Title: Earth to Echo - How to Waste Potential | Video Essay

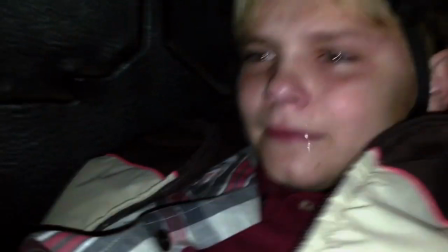They nailed the stuff that they did with the mystery. They nailed the heart. They nailed the style of the movie.
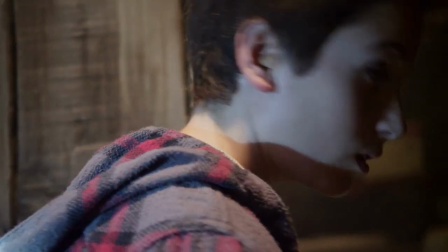So why does this movie still not work? The movie doesn't work because Echo doesn't work.
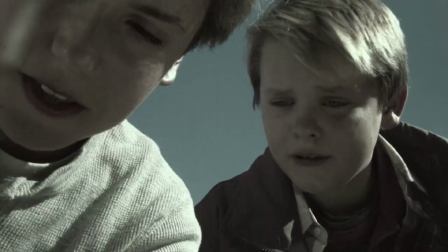Echo is meant to play a very huge part in making you care about the movie. If Echo doesn't work, the movie doesn't work.
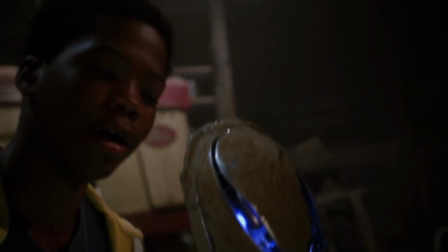And the thing is, they build up the kids' relationships. But when they find Echo, the kids are like, oh, we're bonding with Echo.
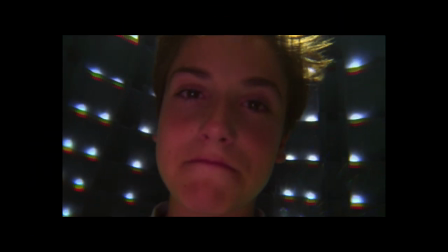Echo is our new friend, even though we met him like 10 minutes ago. Echo is the thing that the kids are trying to save.
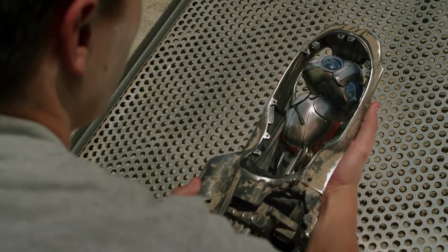Echo is supposed to raise the stakes for the movie. But because you don't care about Echo, you don't care about the kids and what they are trying to do.
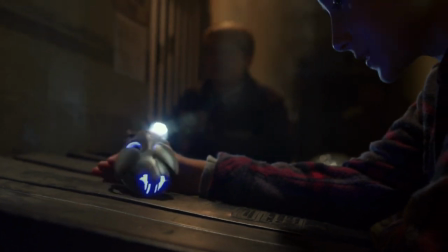I guess if they took time to build up Echo and make him bond with the kids and actually have a connection,
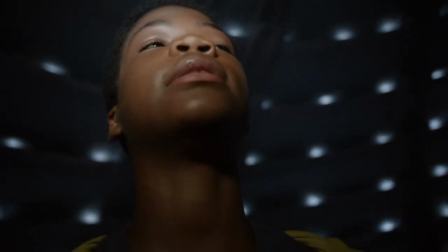the payoff of this movie would have been so much better. So when they finally save Echo and look at all the times that they spent together,
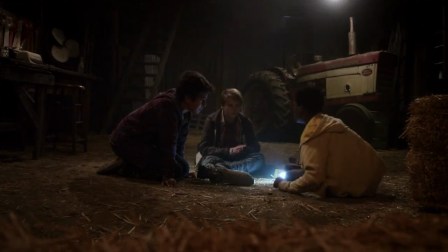you think for a bit and realize that they literally have only been with Echo for a day, and they don't really have that many good times,
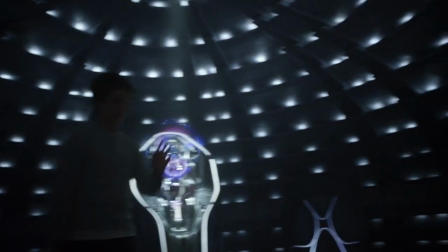so this moment doesn't make you care about the characters. So Echo leaves and he returns home safely.
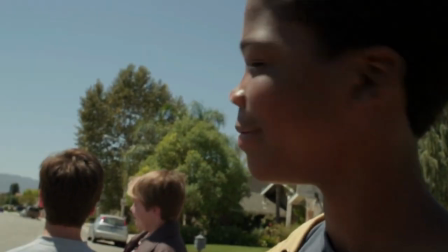Yay! Happy story, right? Wait, we forgot something. It's moving day. Oh yeah, Alex is moving. Alex is about to leave.
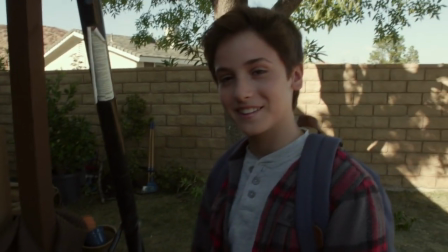And this ending here, when they talk about how much friendship means to each other,
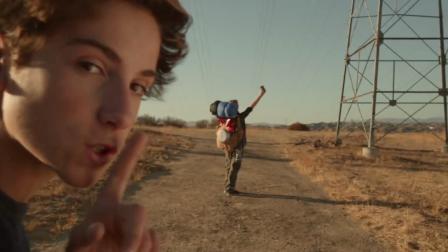and they talk about how they will always be friends, no matter where they are in the universe,
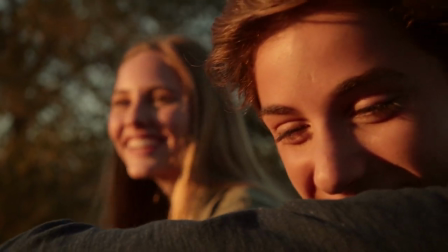makes me really mad. Because this is genuinely a very grounded and emotional ending,
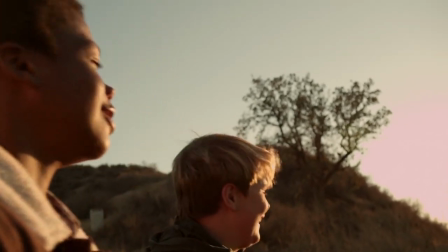and it is an ending that would have impacted you if the rest of the movie built up to the moment.
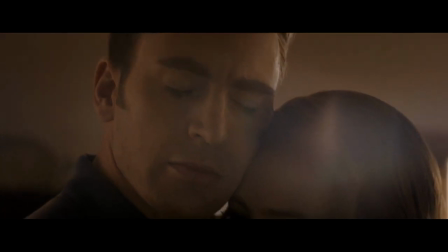That's like me showing you the ending of Endgame or Honey Boy without giving any context.
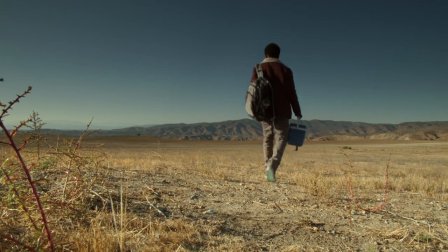Yeah, the ending is very sad, but you don't know the characters that well, so you can't connect with them.
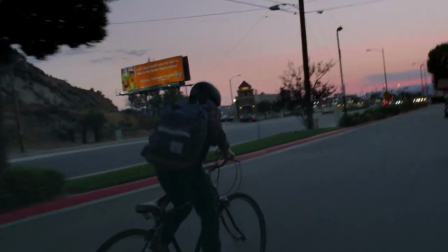So if they actually took time to develop the characters and to make it feel like there was actual weight,
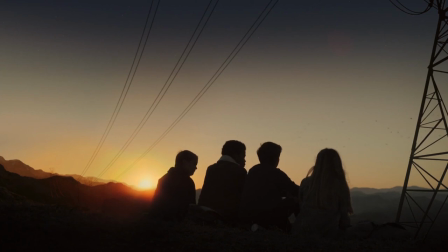this would have been one of my favorite kids movies ever.